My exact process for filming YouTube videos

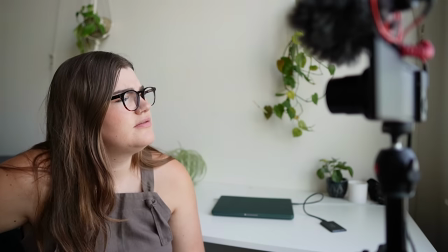0:00 If you feel overwhelmed by the idea of filming your YouTube videos or if you freeze up on camera as soon as you press record, it's not because you're awkward. It's because you don't have a process. Okay, maybe you are awkward. I guess I don't know that for sure, but take it from a fellow awkward girly.
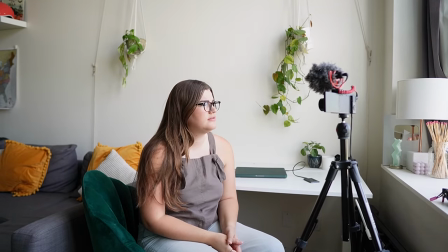0:17 Just because you feel awkward doesn't mean that you come across as awkward on camera.
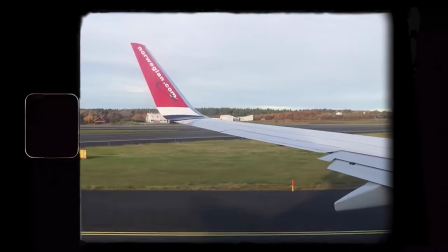0:21 I've spent the past 10 years practicing and honing my skills of making YouTube videos.
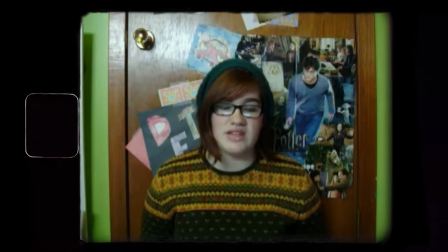0:26 And let's be honest, it is a pretty niche and specific skill.
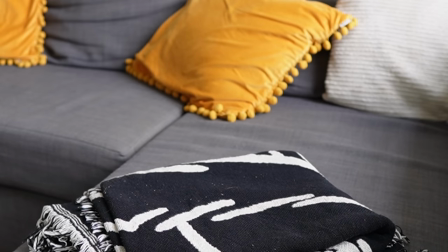0:29 You just film things a certain way when you're the one who wrote the script and you're the one who's going to be editing the footage. Even if you're familiar with filming yourself or others in other contexts, YouTube really is its own beast with its own set of strategies and tactics
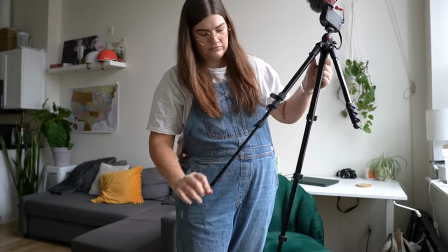0:45 for being more efficient with your filming and getting a better end result.
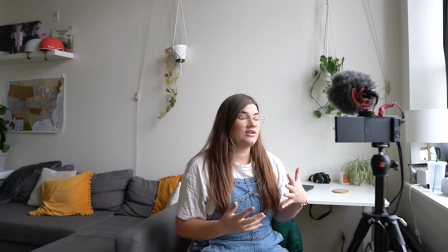0:50 So today I'm going to share my exact process for filming my YouTube videos that will allow you to quickly create highly engaging videos that
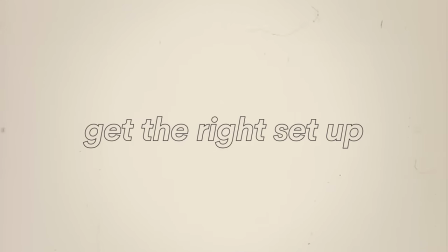0:59 you don't cringe at while you're editing feeling confident on camera and also feeling satisfied with your end result has so much to do with having the right setup you don't need fancy gear but you do need to be conscious of your lighting conditions and your audio if you want to be happy with the final video let's take a look at my setup so that you can get a sense of what you might want to do so i set up to film
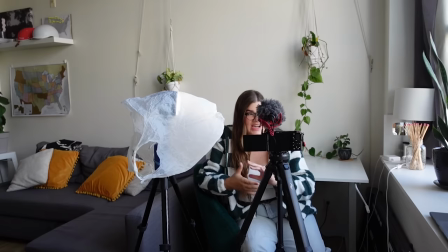1:21 in a few different locations Obviously, but I tend to film a lot in front of my desk.
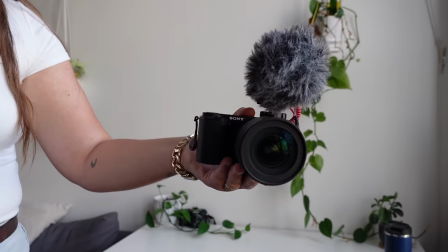1:26 That's probably my primary setup So I like to film with my Sony ZV-E10
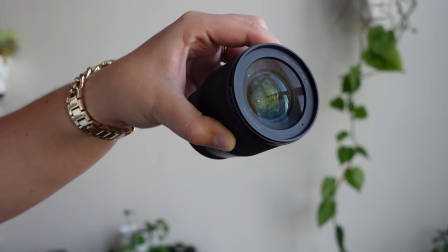1:32 and a Sigma 16 millimeter lens I record my
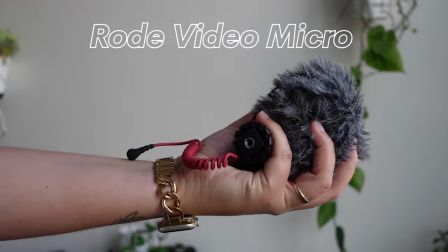1:36 audio with a Rode video micro So I put all those components together and
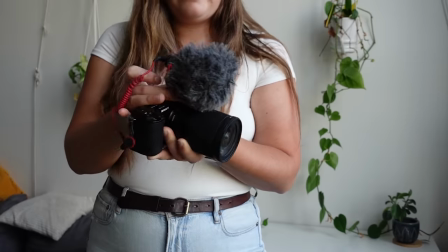1:41 I mount them on my Peak Design tripod This is my ideal setup.
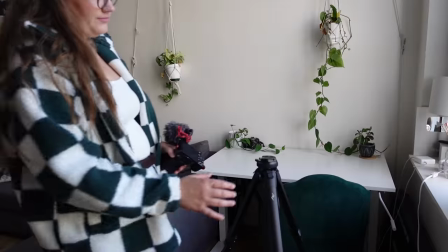1:46 But like I said, you can use your phone You could use a cheaper camera than this I just personally am a big fan of sony cameras and I love the 16 millimeter lens because it's quite wide so I can get a nice wide frame but it also provides that depth of field by
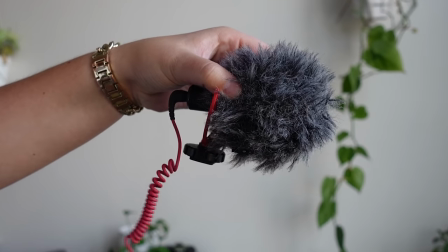2:00 having the 1.6 aperture also the road video micro is just elite it is very affordable I think it's like 40 dollars or something like that it doesn't need any batteries you just plug it in and you have great audio okay so I set up this tripod in front of my desk which
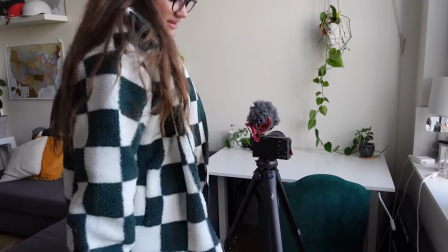2:13 is right next to a big window so I've got a lot of nice natural light coming in from my left side,
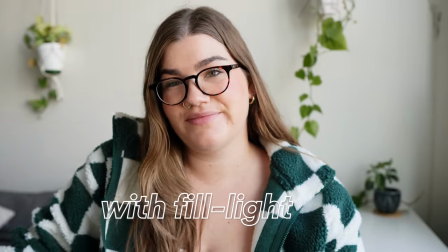2:18 but I like to fill in the shadows on the right side of my face with this LED light panel by Aputure.
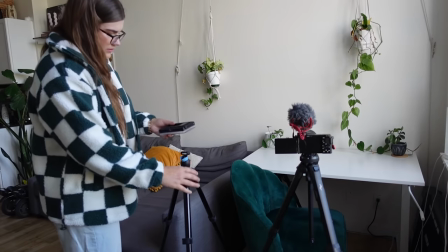2:26 So I set it up on another tripod and I add this very fancy
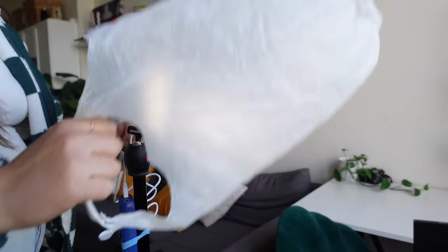2:31 diffuser over top just to make the light a little bit less harsh. Obviously these things are all relative, but I think this is quite an affordable and minimalist setup, especially compared to what you'll see a lot of other YouTubers using. And if you want any more details or links to anything that I mentioned, you can check out my free content creator gear guide. I've got it linked in the description. If you want to level up your videos and make them even more engaging, then I would encourage you to switch up locations, film in a few different places.
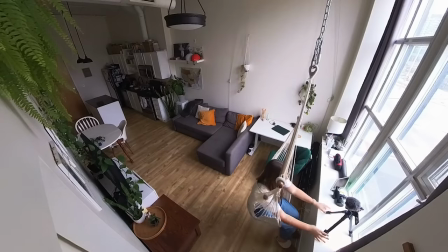2:58 As you can see, I'm a big fan of doing that. And I just think it adds a lot to the video, makes it feel less stagnant and just shows that you put some more effort in. Filming in a couple different locations paired with lots of B-roll, I think is a great formula for a more engaging video. What I tend to do in a lot of my videos is I'll have like multiple different talking points, say three different points, and then I'll film each main topic or talking point in a different location. All right, so you've got a setup that's going to make whatever you film look great on camera, but now you need to actually decide what you're going to film. If you want to be fast at making your videos, but you also want them to be engaging and have lots of great visuals, then you need to make a shot list. A shot list is basically just a bullet point list of all of the different shots that you want to get for your video. Your most basic list, let's say if you're planning to film your video in a couple of different locations, might look like this.
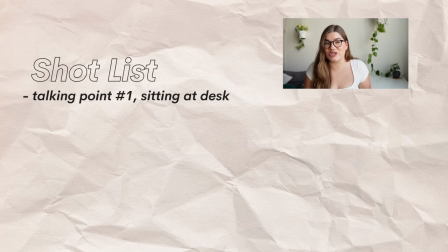3:53 Talking point number one, sitting at my desk. Talking point number two, sitting in the hammock chair.
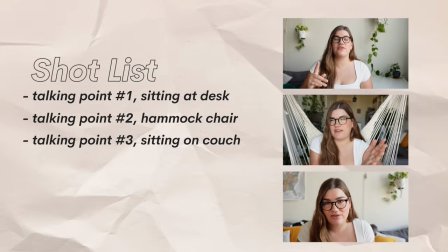3:59 Talking point number three, sitting on the couch. Now, like I said, that's very basic.